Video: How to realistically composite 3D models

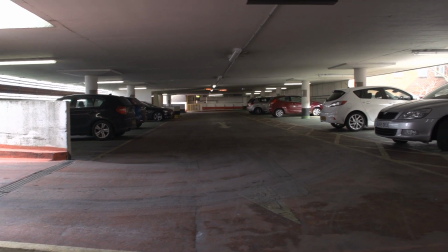Look for the primary light sources in your shot. Is the sun a factor? Are there prominent artificial lights?
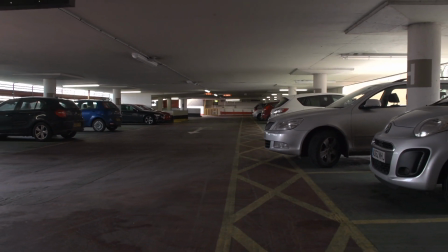Where are they positioned? What colour are the lights? That kind of thing. So in this shot, there are three main light sources.
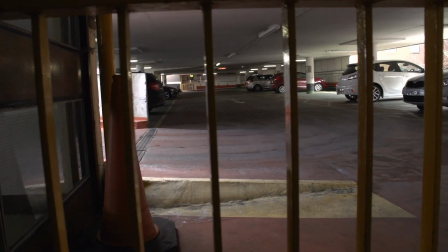The light coming down the ramp to the left, the light coming in from the open side of the car park to the right, and the overhead strip lighting.
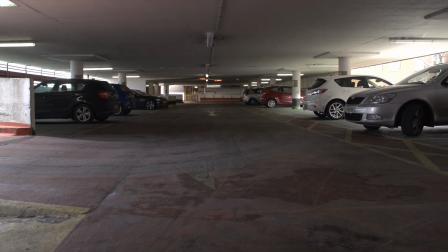In the context of this shot, I'm actually going to ignore the strip lighting as it's very weak compared to the natural light.
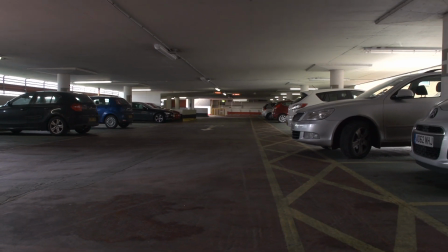If I wanted to park the car directly underneath one of these lights, I'd probably approach it slightly differently, of course.
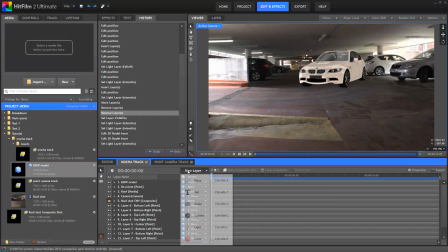Okay, so I'm going to create a point light. This I'll position quite close to the car.
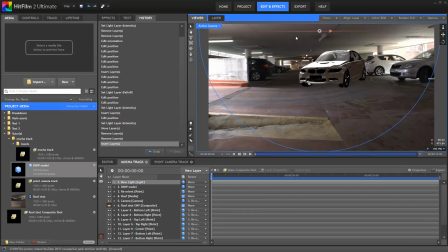Because the light should be blocked by the wall of the car park, there's a couple of options.
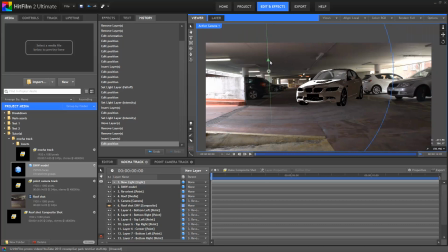Now, I could set up an elaborate 3D set, recreating the geometry of the actual location and setting up realistic shadow blockers, but that would be mental. Instead, I'm going to use the fall-off setting. This diminishes the power of the light the further away you get from it.
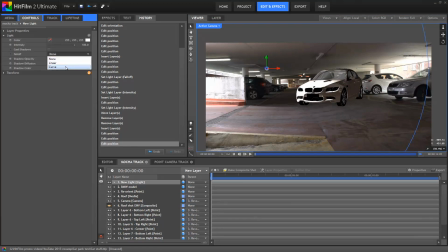So if I set the fall-off to curve, you can see that the light now only affects the parts of the car that are close to the light. Using this, I can now position the light so that the front edge of the car is bright, with the rest falling away into darkness.
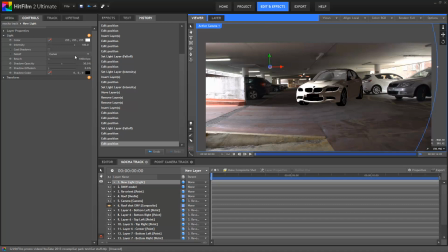This light is currently a bit too bright, so I'm going to adjust its intensity until I get something that more closely matches the light coming in from the side. I now need a bit of a fill light off to the right of the shot, so I'll add another point light and move it over to the right.
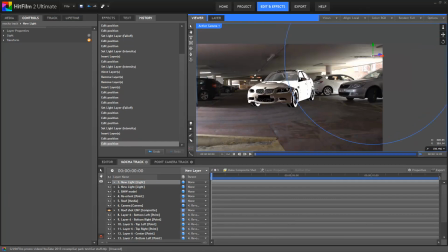I'll then drop its intensity right down as we just want a little subtle fill.
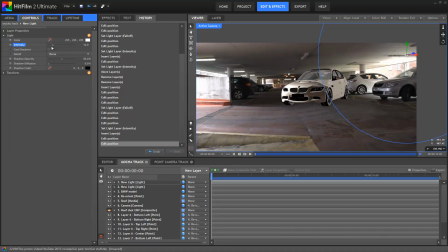As you can see, I'm not being super accurate with this or trying to directly simulate the actual lighting conditions.
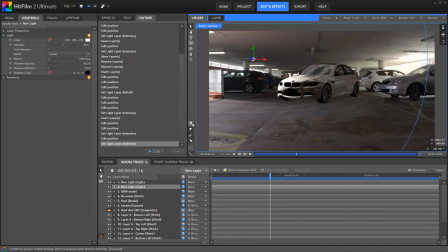If I toggle light rendering on and off using the viewer control, you can see how much of a difference this actually makes. Just with a couple of approximated lights, the car looks immediately much more part of the scene. Okay, the car still looks like it's a bit floaty.
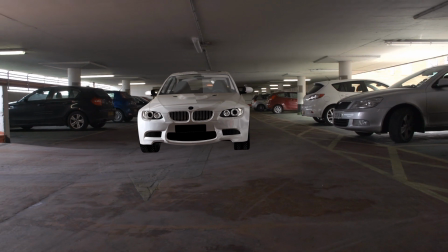This is because it currently doesn't have any shadows, and shadows are what gives the human eye the cues to understand whether an object is close to another object.
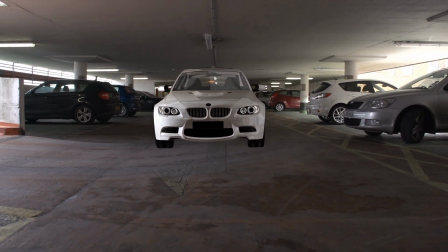In this case, the car needs to look like it's close to the floor. I need to create a shadow catcher layer.
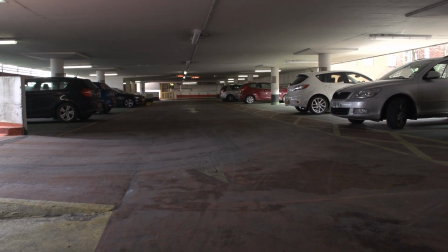As far as HitFilm knows, this background plate is just a flat image. It doesn't know where the car park's floor is.
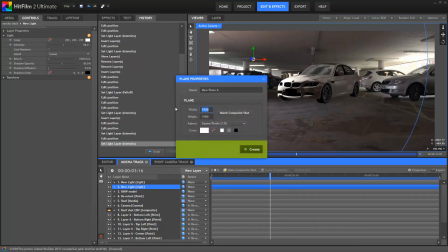So, I'll create a new plane. I'll make it quite large at 2000 by 2000, and I'll make sure that it's white.
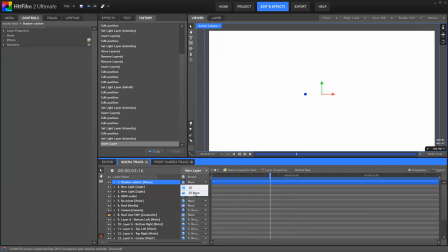Once this is on the timeline, I'll change it to 3D, and then using its orientation, I'll rotate it 90 degrees so that it's flat on the floor.
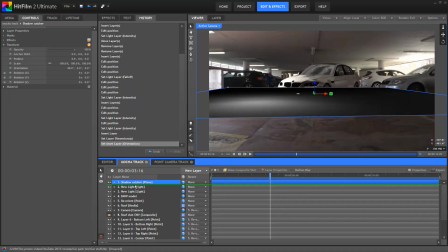I'll also make sure that that plane layer is underneath the car model layer. I'm going to go into the plane's materials properties and turn off illumination.
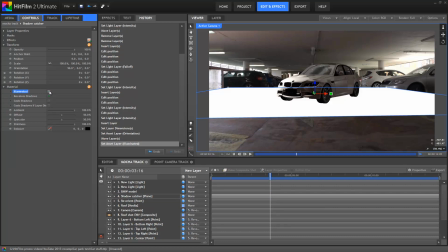This means that any lights in the scene are not going to actually light this particular layer. Don't forget to go into the materials property for the 3D model and turn on shadow casting. Now, I could just go into my main point light over here and turn on car shadows.
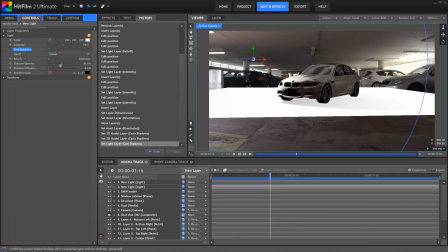That definitely works okay. There is now a shadow being cast by the car, but due to the position of that light, the shadow that's cast is quite long. However, I don't want to move this light because the actual lighting is exactly what I want. So instead, I'm going to turn off shadow casting for that layer and then duplicate the light.
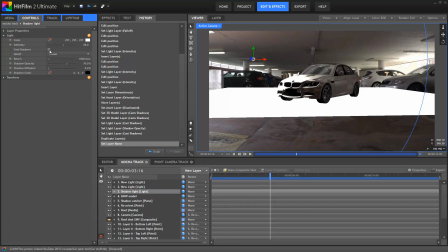And then, because everything's gone far too bright now, I'm actually going to drop the intensity of the duplicate all the way down to 0.
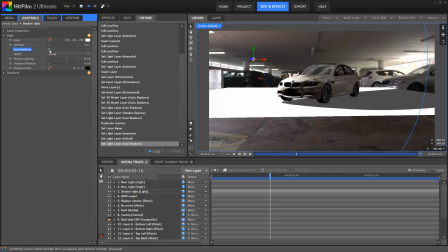In the duplicate, I'll now turn on shadows. Now this is where there's an interesting little trick. You'll notice that even at 0 intensity, this light is still able to cast shadows.
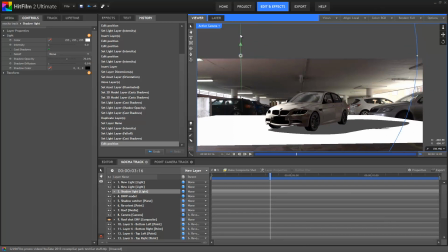This only works onto objects which have illumination turned off, such as the plane.
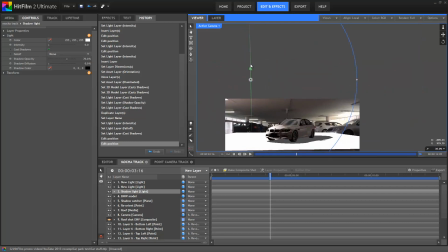I can now move this point light around. This way I can generate my shadows and my lighting using separate lights.
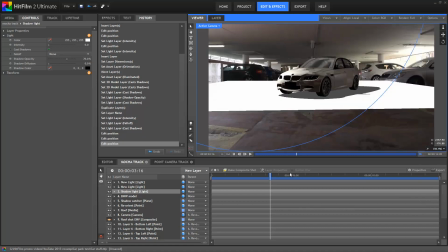Hence I can move the shadow light up higher to bring the shadow in closer to the car. Obviously we don't want this giant white plane in our shot. To get rid of that, I'll go to the plane's layer properties and change its blend mode to multiply.
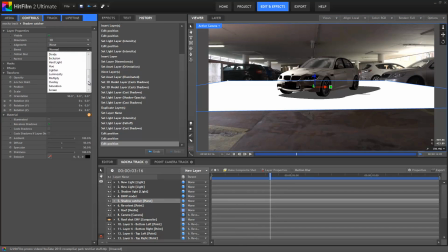This has the opposite result of an add blend, and so removes bright areas and retains dark areas.
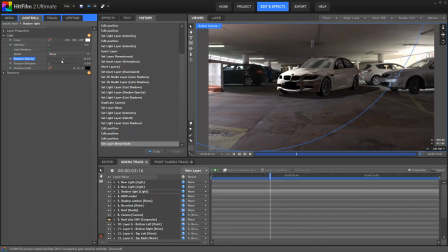Okay, this is now looking pretty nice. However, although we now have a 3D shadow being cast, we could do some extra darkening around the wheels and around the underside of the car.
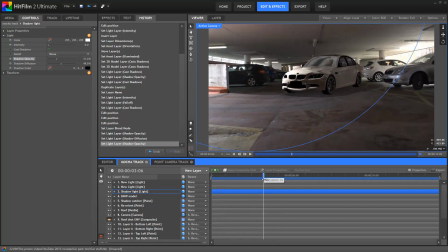The inbuilt ambient occlusion can't help here, so let's do it manually. I'll create a new black plane, turn it into 3D, and then rotate it 90 degrees. It's now in the same position as our main shadow catcher.
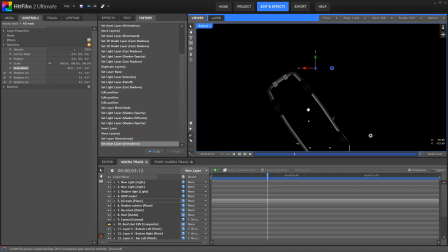I can now go to the bottom view in the viewer and draw a mask shape around the shape of the car.
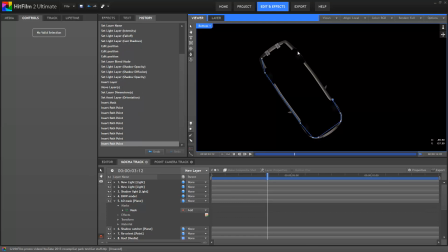So this is basically restricting that black plane shape to just the shape of the car. I'll also draw a mask around one of the wheels.
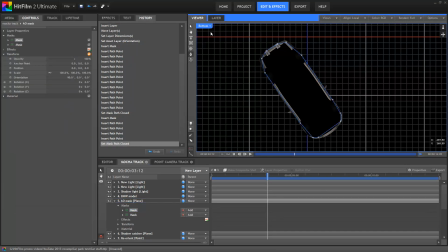If I go back to my active camera view, I can see that where I've drawn the masks, it now looks like there's some extra shadowing going on.
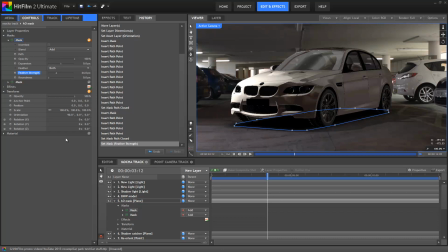With the main body mask, I'm going to feather it out quite a bit for a soft edge, and then use the expansion property to shrink it back down. The same can be done with the wheel, adjusting it until it looks about right.
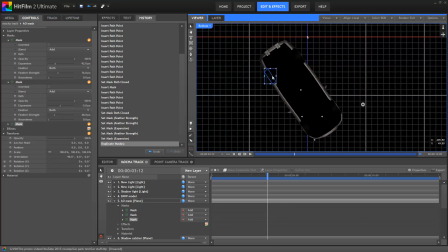I'll then jump back into the bottom view and duplicate the wheel mask several times, moving each duplicate until all 4 wheels have a mask.
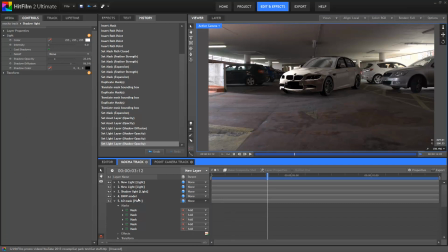This new plane layer I'm going to parent to the 3D model, so that when I move the 3D model, the plane will move with it. You can see that we now have 2 layers of shadowing.
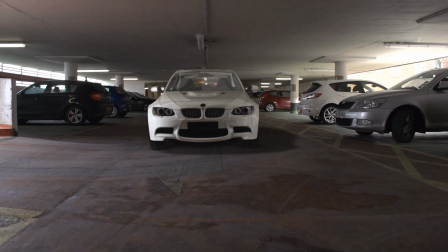One is a subtle ambient occlusion hand-drawn layer, and the other is the real 3D shadow cast by the lights.
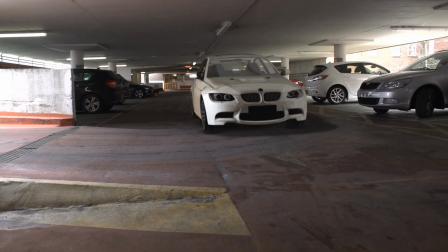Basically, you're getting the best of both worlds.
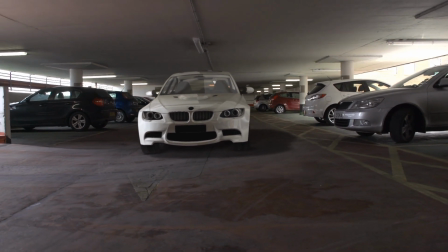Something that's easy to overlook is that you can actually directly grade your 3D models in HitFilm 2 Ultimate.
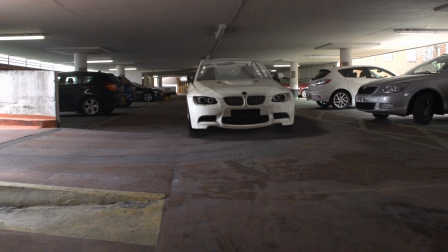Let's do a little bit of grading to this model to blend it into the shot more naturally.
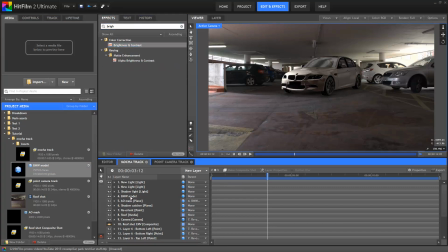To begin with, I'll add a brightness and contrast filter and drop down the contrast a bit so that the blacks aren't quite so computer generated looking.
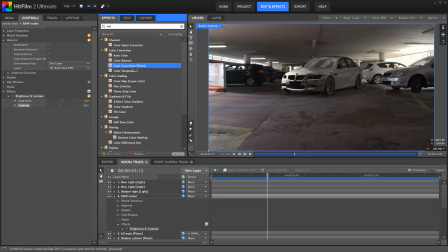Then I'll drop on a color correction wheels effect and tweak it so that we match the background a bit more. The shadows I'll drop down to a bluey green, matching the ambience of the car park's roof and walls. Then the highlights I'll push ever so slightly towards yellow, matching the warm exterior sunlight.
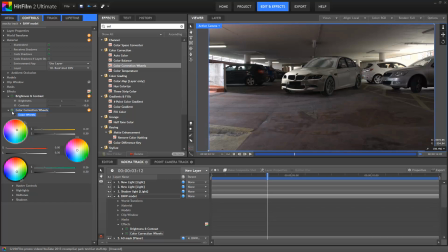It's a very subtle change, but actually makes a big difference to the finished product. The last alteration is actually to add a blur effect. Now, although I filmed this background to be in focus using the FS700 stock lens, it is still a little softer than our computer-generated BMW.
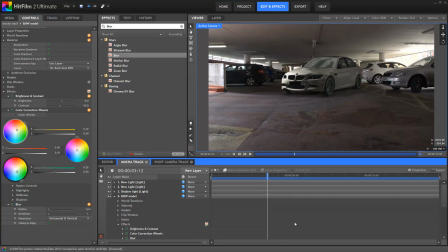A blur effect set to a radius of 1 and iterations of 1 helps to soften the model slightly so that it doesn't look quite so crisp.
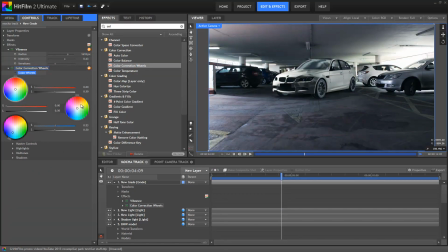I'd say the shot is now ready for overall grading. Color grading is particularly useful when you're working with visual effects, as it helps to bind everything together. Whether you go for something subtle or something extreme, it will help to make everything feel as one.
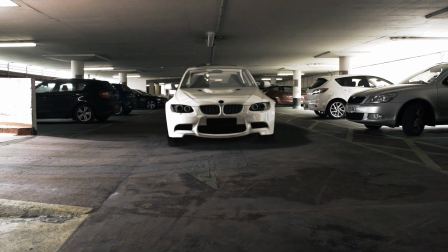So one thing to remember is that the techniques I've been talking about in this tutorial actually apply to pretty much any 3D model compositing you might be doing.
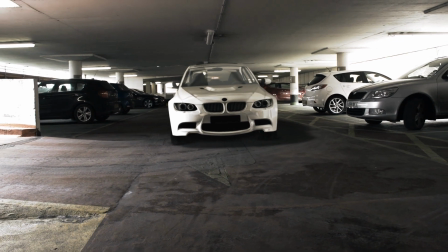So it's not just specific to this 3D BMW.
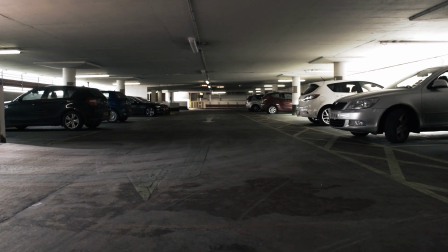For example, I could take out the BMW and replace it with something else, maybe something slightly more abstract, like, I don't know, a giant piece of fruit, maybe an apple.
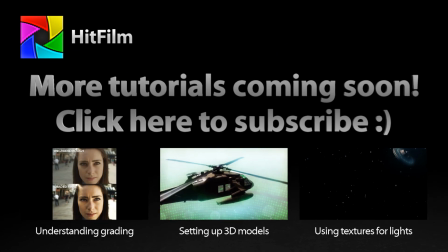Thank you for watching, especially if you got all the way to the end. We'll be back soon with more exciting adventures in filmmaking and visual effects.
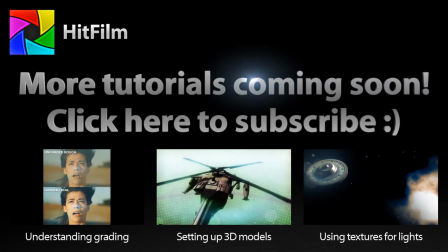See you on the next one.